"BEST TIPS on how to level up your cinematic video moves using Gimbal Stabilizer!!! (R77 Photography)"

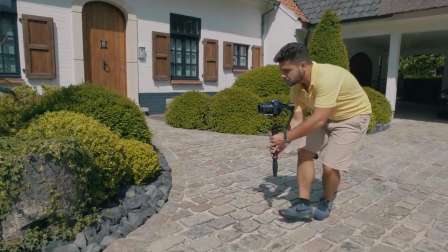You can combine the shot using a ground up or a toe to head movement starting low
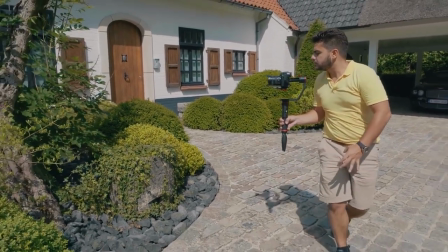to the ground and then slowly start to rise your camera while also circling around your subject. To orbit your camera with the gimbal you need a couple of tries it won't be perfect from the first time it's really hard to manually pull off a perfect
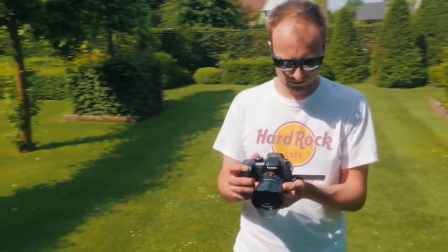half circle at a perfect speed but it's really worth trying out because you can do a kind of 3d movement around a subject.
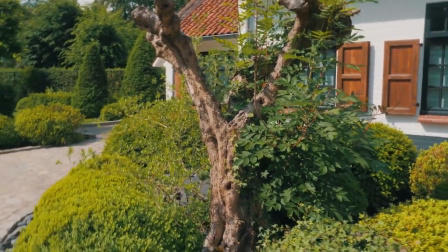The next move depends on the capabilities of your gimbal. You need to be able to control the roll axis manually for this effect to work.
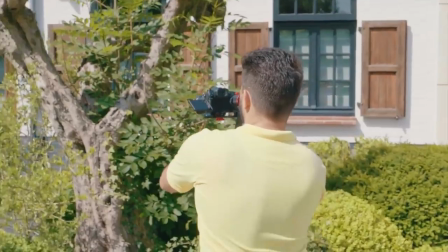You can start by rolling the camera to one roll direction and then slowly rotate it to the other direction.
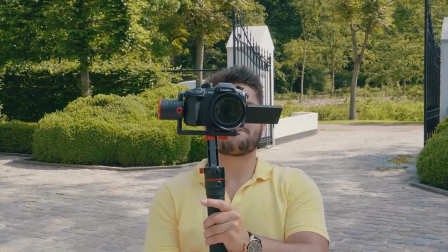It's best combined when you do a push in or pull out movement to add some dynamic effect to the shot.
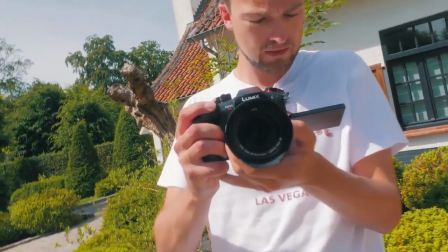This is really cool to use in music videos or some kind of dramatic kind of science fiction movies.
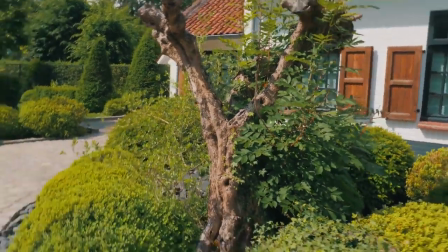It's a really really fun style to work with because you essentially rotate your canvas while moving closer to your subject.
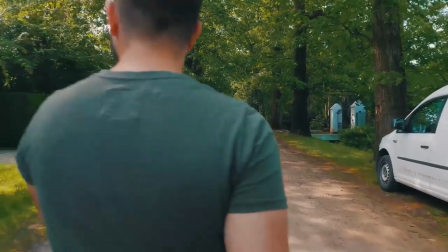You see this a ton of times nowadays in music videos. Another basic move here you simply track your subject either in front back or side.
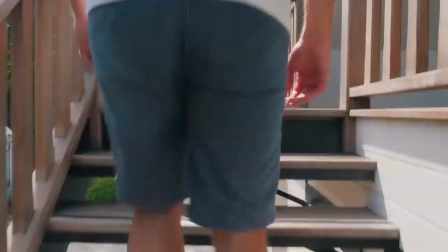It's important to maintain a steady level because otherwise you might notice the up and down movement of your gimbal because the gimbal
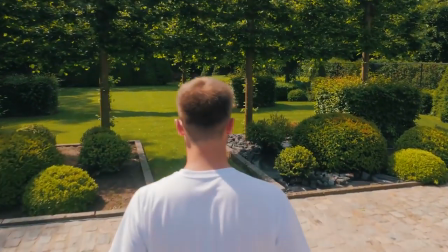doesn't actually stabilize the up and down movement so exactly like I mentioned before you need to work on your walking.
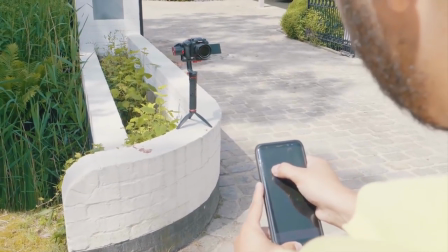You don't always have to move your gimbal yourself by placing the gimbal on a stabilizer or a tripod you can easily create smooth pan or tilt shots.
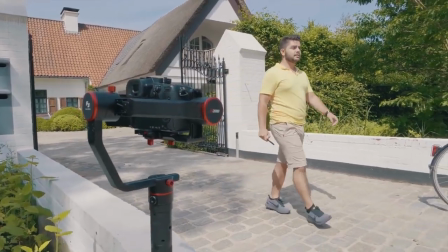You can either use a joystick but if your gimbal has one such as this one, you can use their app.
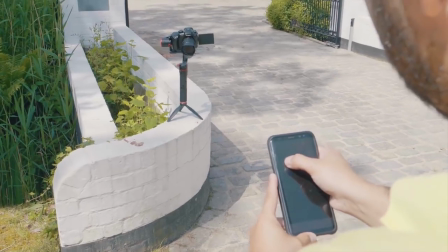With my app I can actually change the movement and create a very interesting shot.
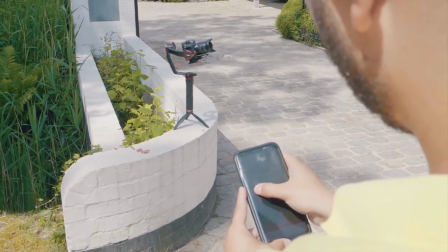Because if you're working with a tripod shot and you manually rotate your tripod, either your movement isn't perfect, because your tripod might not be able to smoothly create pan or tilt shots.
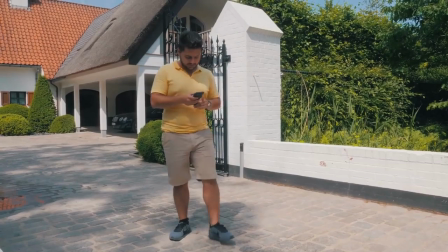A lot of tripods actually stutter while you're actually moving them, so this gimbal allows you to do perfect constant speed, rotations,
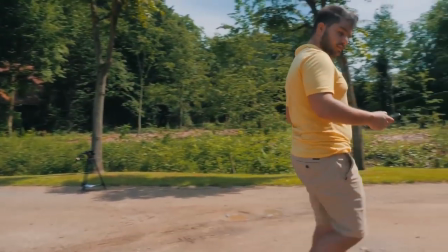and you can also get a little bit more creative, like you start on the bottom low and then you rotate to the right and slowly go up it's a very smooth and
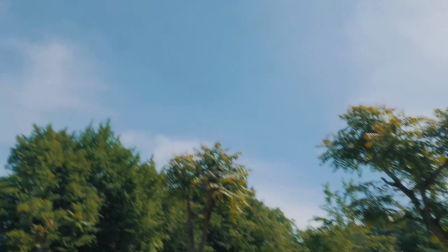very cinematic shot if done correctly but again it's very hard to recreate manually so that's where this gimbal comes in very handy also if you
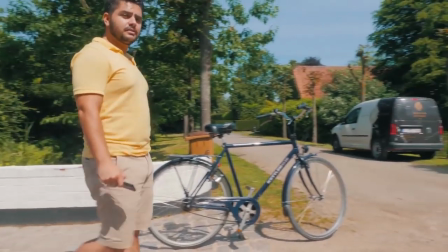are a one-man band you can use this technique to actually follow yourself while you pass through the camera using your app you can hide the app by your side and do some practice or even keep it in your pocket it's a really fun way experiment with camera movements if you're all alone and nobody is there to film you you can actually make the audience feel like you have a second man helping you out alright with the next movement you
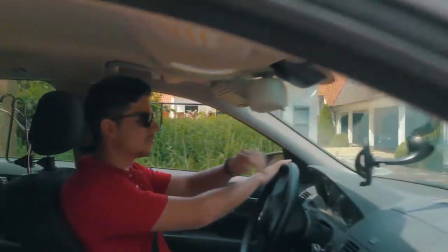can create some really interesting shots you can move the gimbal through windows through doors creating a kind of one-shot effect and
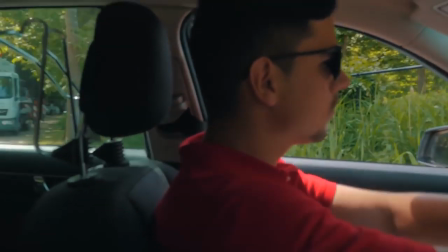as you can see we combined two moves into one take and I know the camera settings weren't perfect but it was actually really hard to pull off because it was a
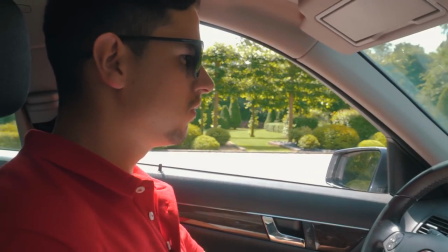very bright day and the car shot was rather dark so we could have used artificial lights in the car but as this was just
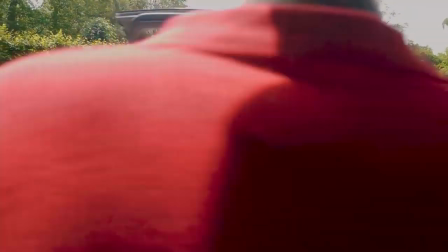a test for the capabilities of this gimbal and no professional project we didn't go through all the hassle to create this we just wanted to show you the possibilities
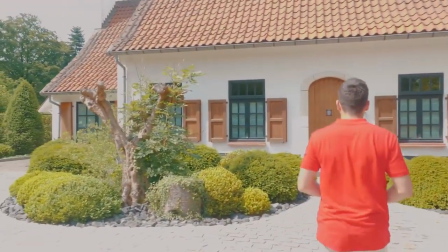of this gimbal and honestly it looks very cool we start with a tracking shot followed by a pass-through shot through the car window then there is another pass-through followed by another tracking shot you can see that there are some flaws but this was merely a demonstration of what is possible. So basically how we did this shot we needed three camera man and one driver. So we needed kind of a little crew to do this to pull off this effect. But if you're very hardcore maybe you could have pulled off this effect with only two people. So first of all you have a camera man filming the car coming closer and then coming closer to the car
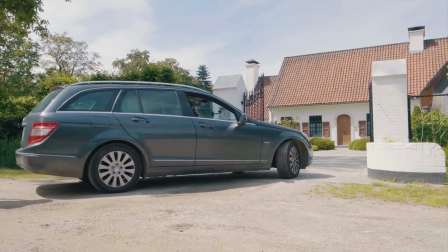window giving the gimbal to another camera man inside of the car hiding in the passenger seat.
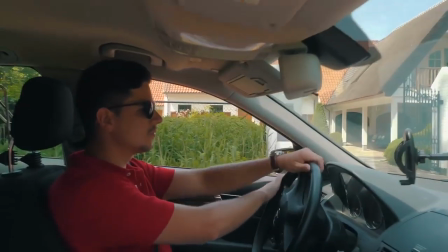We actually lowered the seat so you wouldn't be able to see him. he takes over the camera, films the driver until he stops,
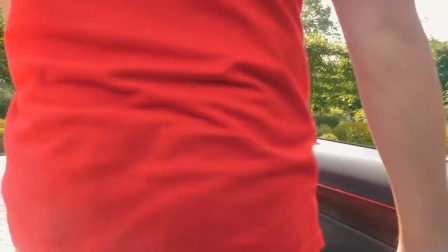then the driver opens up the door and the cameraman actually pulls out the camera through the door.
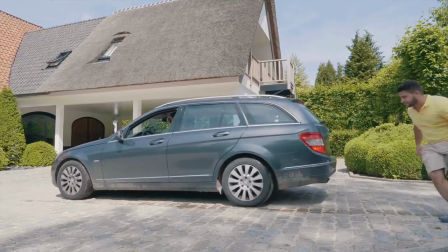And then someone else comes in, in this case it was me who is coming and taking that camera and then follow the actor until he's at his door.
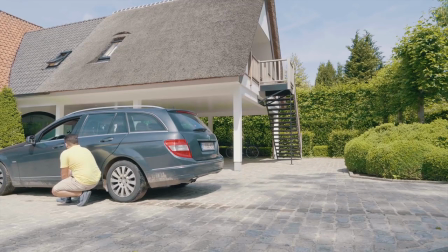I actually tried to hide behind the camera while I was doing the shot and then come closer when the car was almost going to stop.
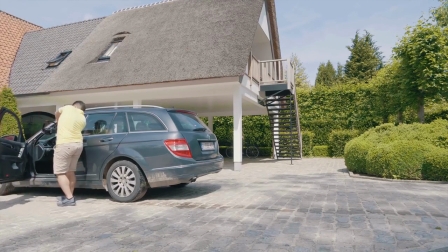We were actually pretty proud of the shot because we didn't need much practice.